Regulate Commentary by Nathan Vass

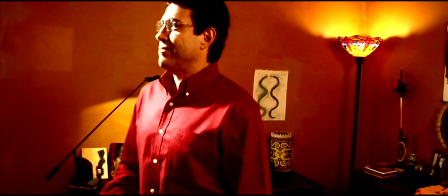2844s
He makes actually a pretty astute comment here, separating the notion of life and lifestyle.
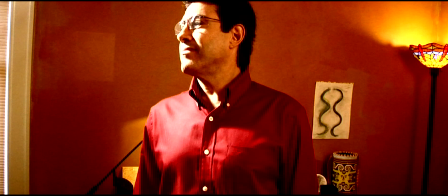2849s
The word lifestyle and the notion of defining oneself on superficialities came into being only post-war, early 60s, when people had enough leisure time and surplus of income that they could afford to do so.
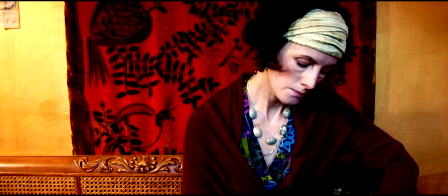2864s
Great book by Ted Goya, The Birth and Death of the Cool, that goes into somewhat exhaustive detail on that idea.
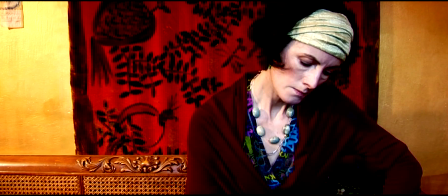2870s
And John's character is old enough to have registered that shift in his lifetime, or just barely old enough, I guess.
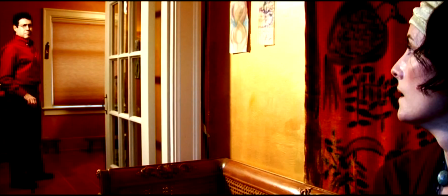2876s
So she says go away again, and then we have some screen direction things going on here, where John is looking to frame left, a second ago he was looking to frame right.
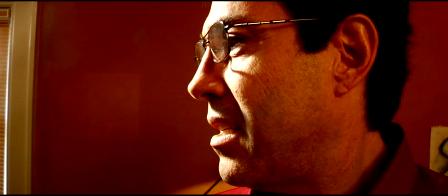2885s
Just another thing of throwing the audience off.
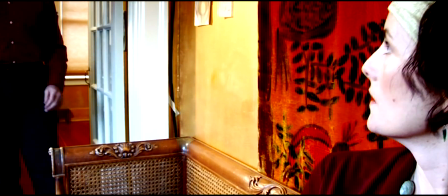2888s
I believe we've established the spatial geography of this room well enough that the audience gets where John is standing,
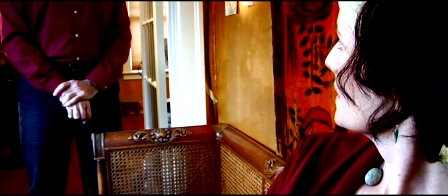2895s
allowing us to get away with shot choices like that. So he chooses to approach rather than go away, and we have that awesome thing he's doing with his finger there.
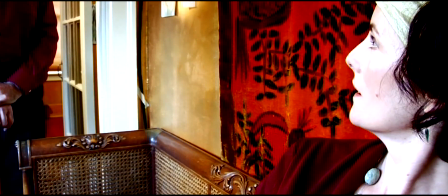2904s
Gosh, I love it. Almost as this Nosferatu thing where the monster is coming closer, or vampire.
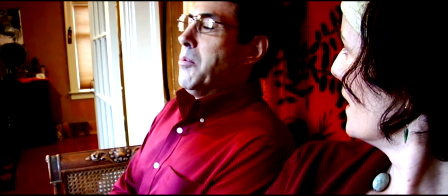2911s
And yes, it is supposed to be absurd. I changed the location to Milwaukee because it's more absurd.
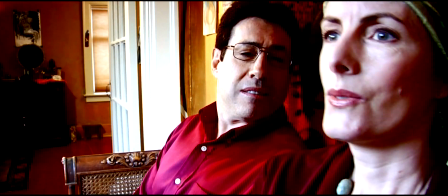2916s
Who on earth would go with their ex-spouse to Milwaukee? No one.
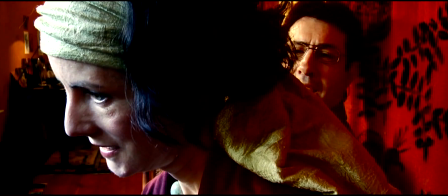2921s
And the fact that John isn't aware of that just sort of clues us into where he is mentally.
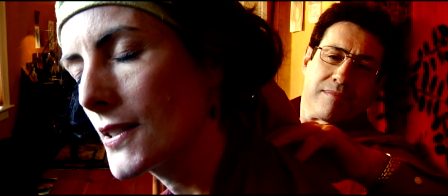2927s
There's a jump cut to the same image here momentarily, right as Eleanor has a sigh of disgust.
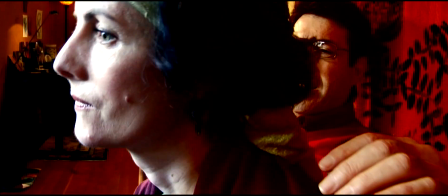2935s
And that's supposed to indicate a mental change.
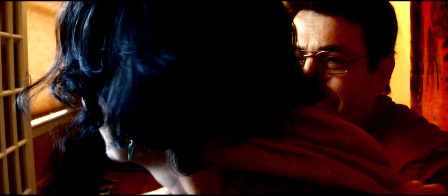2939s
There's a mental flip that's happening in her head that moment where she realizes, more than ever before, this is completely ridiculous.
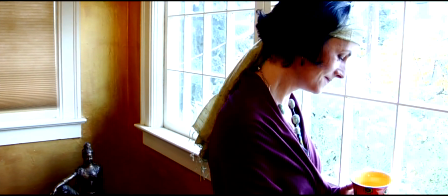2948s
I need to stand up and explain why I feel that is.
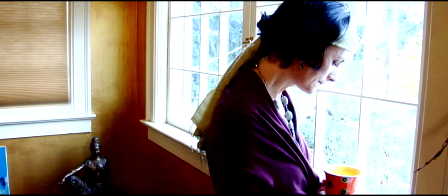2952s
Both half to myself and half to my ex-husband here. Again, we're exposing for Eleanor indoors, just ignoring the heck out of the wildly blown out environment out there. Probably making any number of photographers watching this pull their hair out. Sorry, guys.
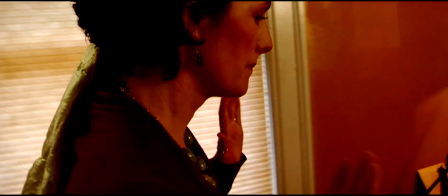2972s
We did pull down the blind here because I didn't think it was necessary to do that type
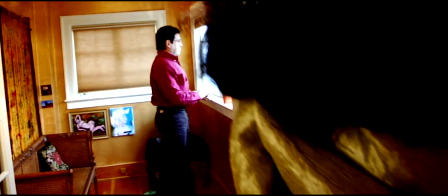2977s
of stuff. for the dialogue exchange they're about to have in front of this window with the blinds on it.
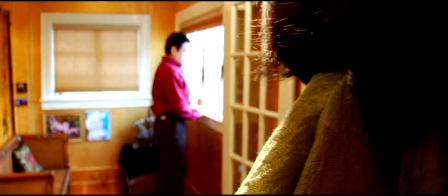2981s
But I did want a bunch of hard light coming in at the far end of the room.
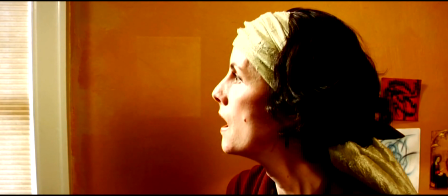2986s
We pull back into a two-shot for a different reason than we earlier had Ryan and Eleanor in a two-shot at the beginning of the movie.